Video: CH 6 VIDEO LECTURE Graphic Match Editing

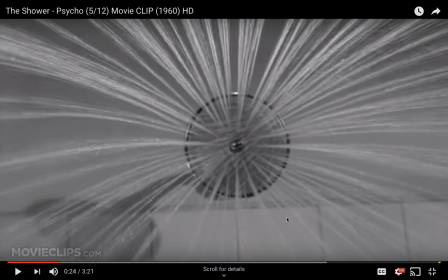8:13 So, for years before I studied film, so I guess I have always been sort of fascinated with film even before I had actual academic study. But, as I watched this film as a really young girl, my parents were,
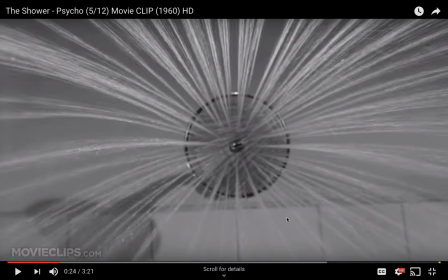8:29 terrible parents who never supervised what I watched. So I probably saw Psycho when I was a 5-year-old kid on television. And I remember, even from a really young age, sort of just marveling at this shot and not really knowing why I was marveling at this shot.
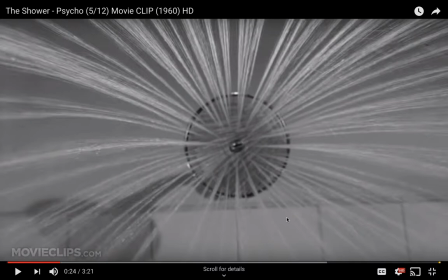8:45 And then as I got older, I started to contemplate, how did they do this shot? Right? Because here we have, the showers raining down this water, right? But the camera's not getting wet. What a feat. What a brilliant feat.
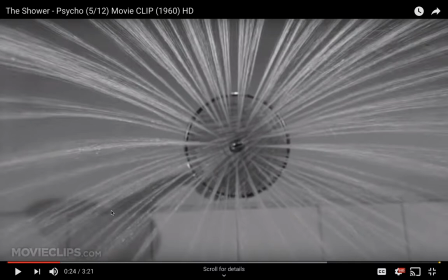9:01 It has a very simple answer, and once you hear it, you probably will think it's the most obvious thing in the world. But, what Hitchcock actually did is he constructed this giant shower head, and that's how he got this scene. So this rain is falling around the camera. There's no protection on the camera.
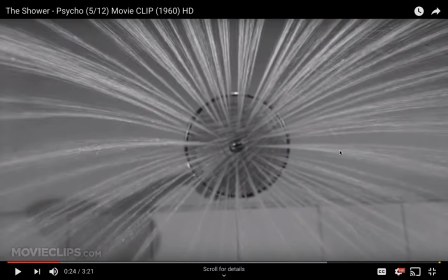9:19 It's just this giant shower head, so the camera actually will not get wet, okay? But let's keep going.
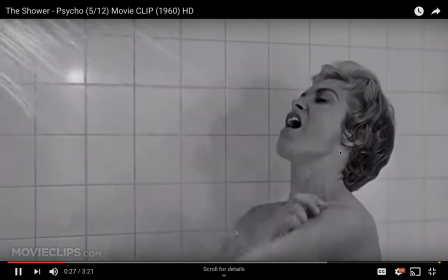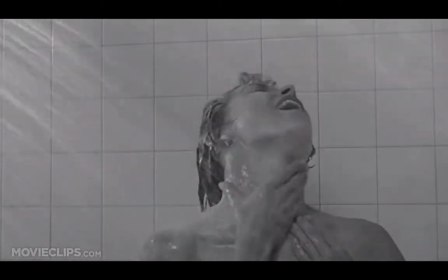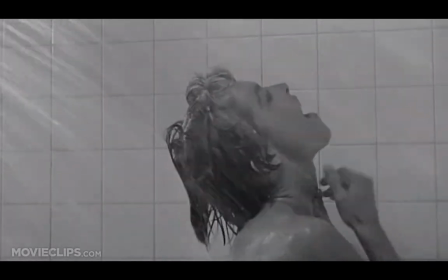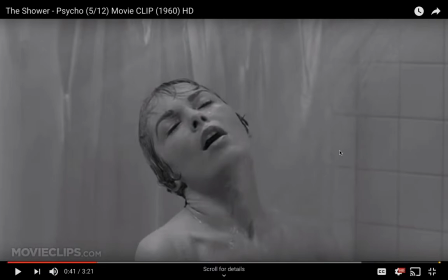9:43 So, Marion looks totally blissed out. In the shot that I just showed you guys, she almost looked happy. We're going to see Norman show up in just a few minutes. I'm sorry, by the way, if I'm spoiling this movie for any of you who haven't seen it.
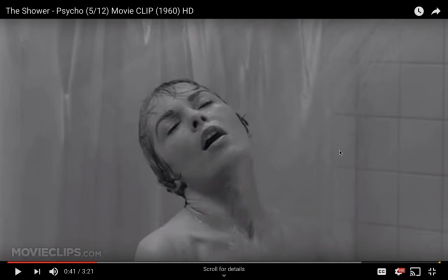9:58 Forgive me if I'm giving it away. But, we're going to see Norman arrive in just a few moments here. And what is going to happen until the two intersect, until, Norman's blade meets Marion, right?
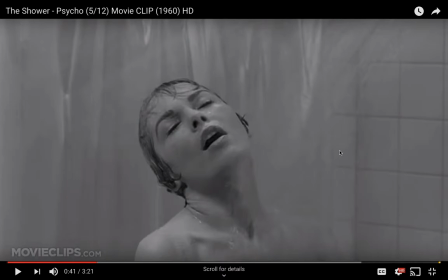10:11 What we're going to see is almost an example of parallel editing, of almost these kind of two different narratives blurred together, of the blissful unawareness of Marion meets Norman, okay?
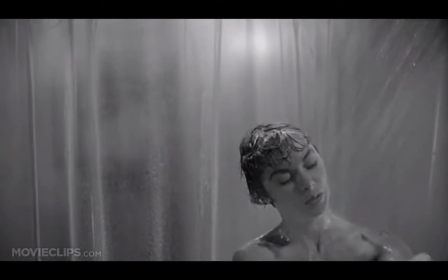10:27 Here we have it. Norman shows up, right? We see it. She does not.
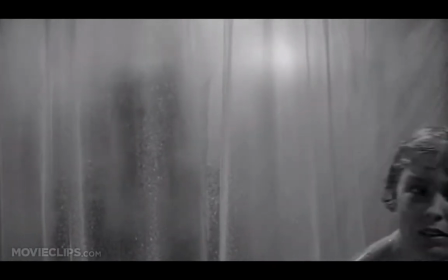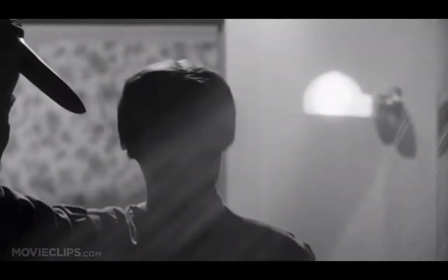10:40 Oh, no.
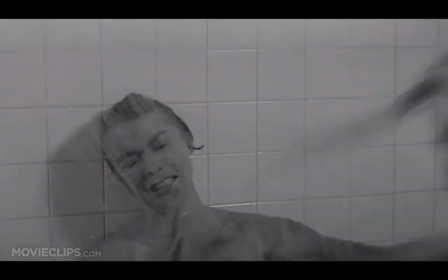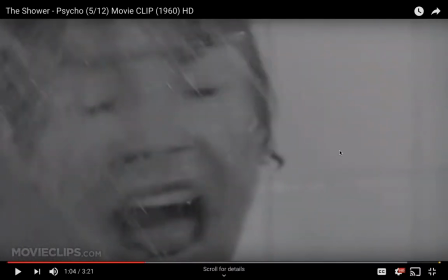10:46 Okay, so now I don't know if there's a way, I wish there was a way that I could play this slowly, but let's just pay attention to what these shots are, okay? And you'll see again that we never actually see like a stab wound.
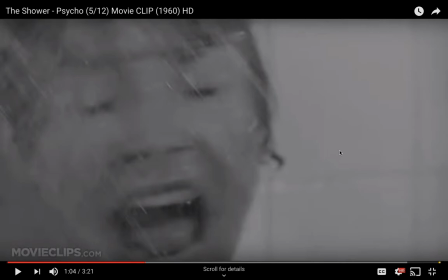11:02 We will see, we will see maybe, I shouldn't say a stab wound. We never actually see the knife go into the body, okay? But we'll see all of these other things that give us the sense that this is happening.
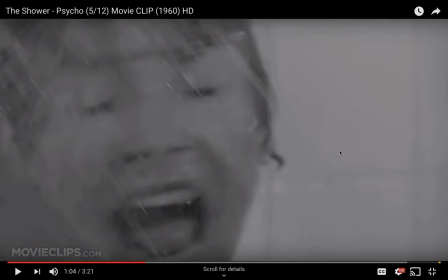11:18 Again, I'll say this is the brilliance of Hitchcock's editing technique here, that he was able to develop or guide our understanding of the scene, even though what we imagine we're seeing is not actually shown to us.
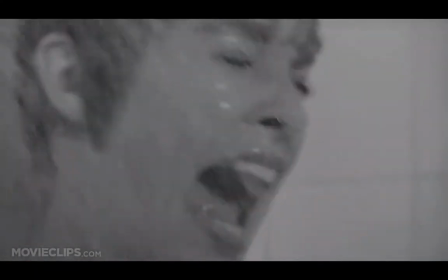11:37 Okay, she's fighting it here.
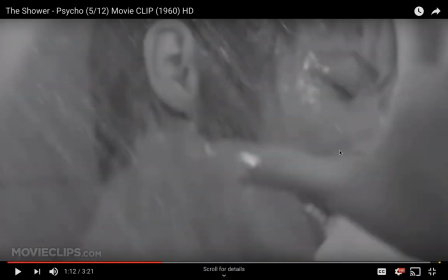11:42 We hear the sound. The sound is really important here. It sounds as if, something is stabbing the body, but again, we're not seeing it.
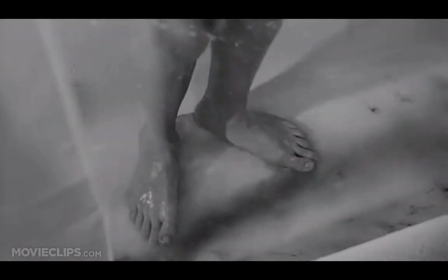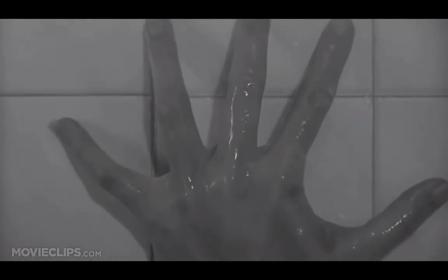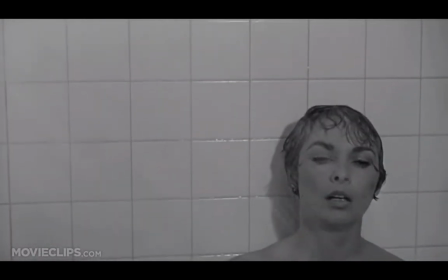12:05 The fingers grasping for life. Okay, Marion slides down the wall.
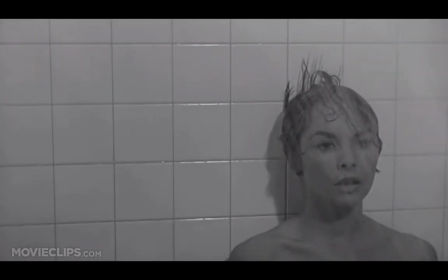12:13 As she slides down, we see behind her, or we will soon see behind her, a blood stain.